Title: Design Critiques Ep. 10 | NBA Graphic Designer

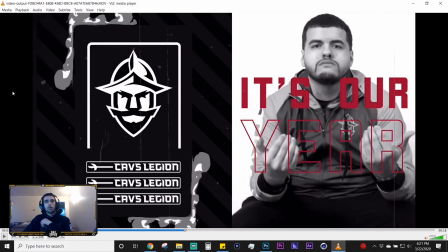(8:31)
All right, so Um, first off, really well done. I like a lot of these effects you're throwing in. This is by this I should have prefaced it with this. This is a animation for Kaz Legion by Alpha. Um, so yeah, I like the effects and stuff.
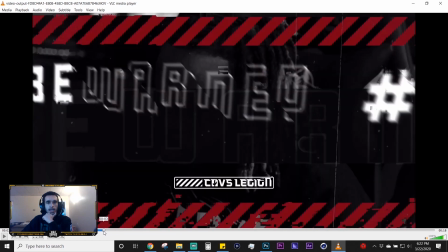(8:49)
My one major caution would be that there's a lot going on at every point in time,
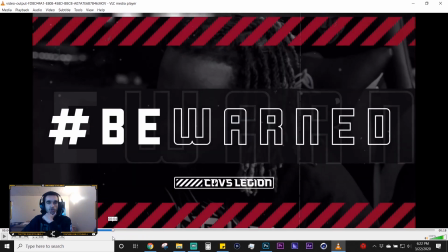(8:58)
and I mean, yes, it's still I can still tell like what the words are and what's going on,
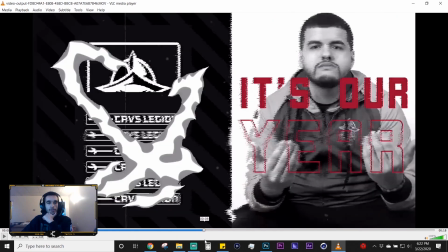(9:03)
but at the same time, this could, I think, also easily be seen as going way too fast.
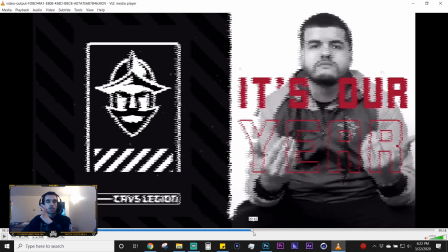(9:10)
And it's like the screen is shaking in some way every second.
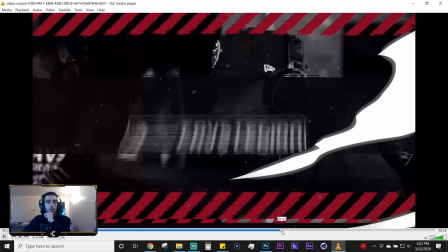(9:15)
And while I understand you don't necessarily need to have everything be readable,
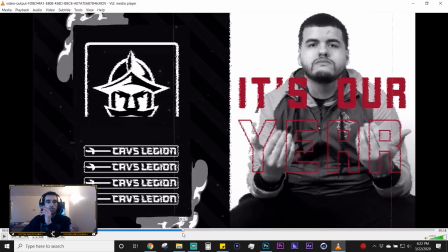(9:20)
I think it would be better to not have it so constantly moving, just to give the eyes a little bit of time to focus on what's going on.
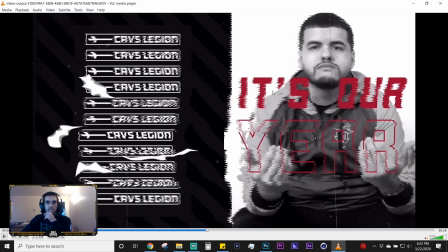(9:29)
Like especially on this screen, the constant TV or what like the warping, I guess, distortion.
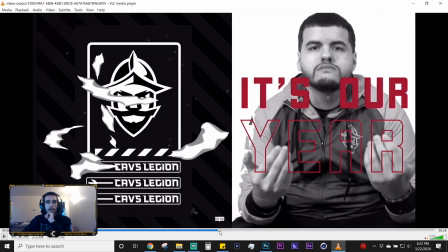(9:36)
I don't necessarily know if I like how much that's happening.
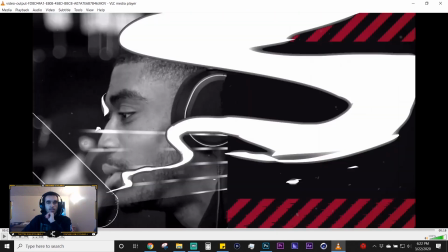(9:40)
Um, like all the elements are there, and I think they fit together well.
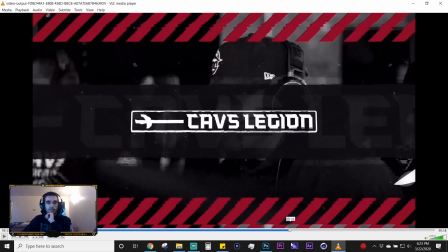(9:46)
It's a matter, I think, it's just a matter of toning some of it down, so um, it's a little easier on the eyes.
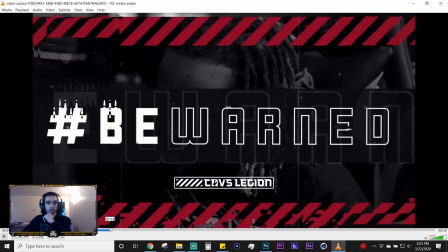(9:55)
So I think that would be my main critique here.
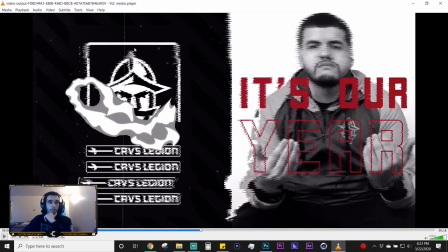(10:00)
Um, Especially like this one too, this up and down movement of the Cavs team that doesn't stay put.
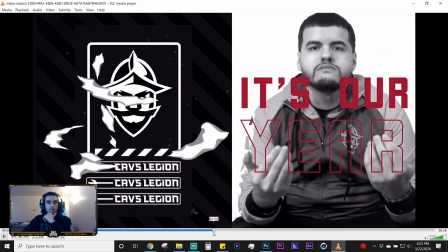(10:08)
That one I would like let it pause in a couple different spots to and see what that does for you.
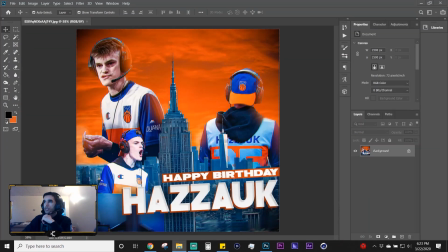(10:17)
Um, all right, and then after that one, this is an overlay by Dane.
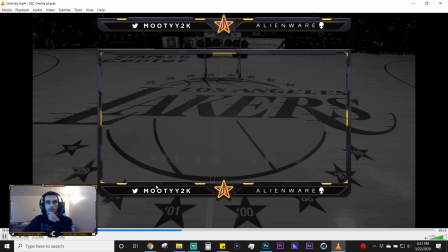(10:25)
All right, so what are the main animating parts here? Okay, so you got some lighting, some switching of the socials.
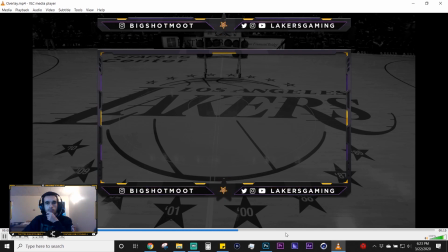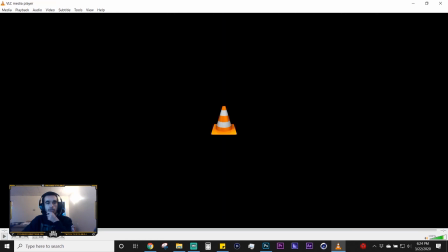(10:56)
Yeah, I like. I don't know if I necessarily have many major critiques here.
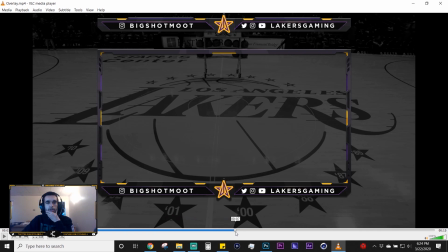(11:05)
I would think that. Oh, that's why you did that. Okay, that explains it. I would.
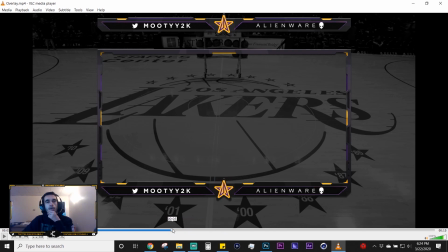(11:26)
Hmm. I would. The one thing I will say is that I would pair the socials differently. I'd have both of his socials going in one pair, and then Alienware and Lakers Gaming going in another pair,
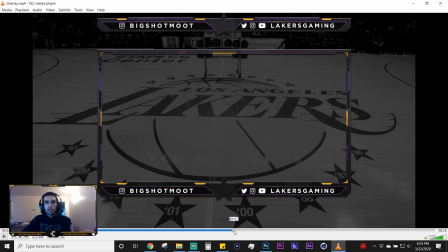(11:45)
like showing one who he is, and then one who he's being sponsored by. I think that would flow a little bit better, and also it would get rid of the see, like this seems just a little awkward. There's more social icons and stuff. It just the weighting seems to be off.
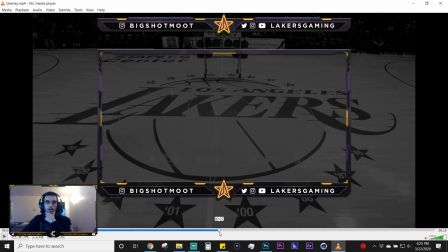(12:02)
I think that'd be less of a problem if you use the Alienware on one side with the Lakers Gaming on the other side. Um, but I think in general that pairing of the socials could work a little bit better. Um, Other than that, I like the general structure of the overlay.
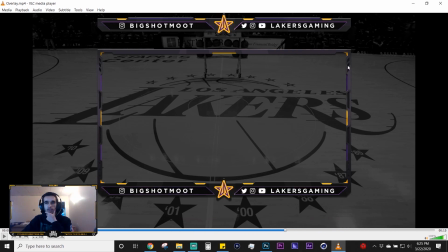(12:17)
I mean, there's not too much you can nitpick here with the stuff being so small. Most of that isn't going to be all that visible on stream. Um, I generally try to stay away from putting social medias in the frame because people can sometimes want to make the frame pretty small and then you can't read these anyway. So better to just keep this up here.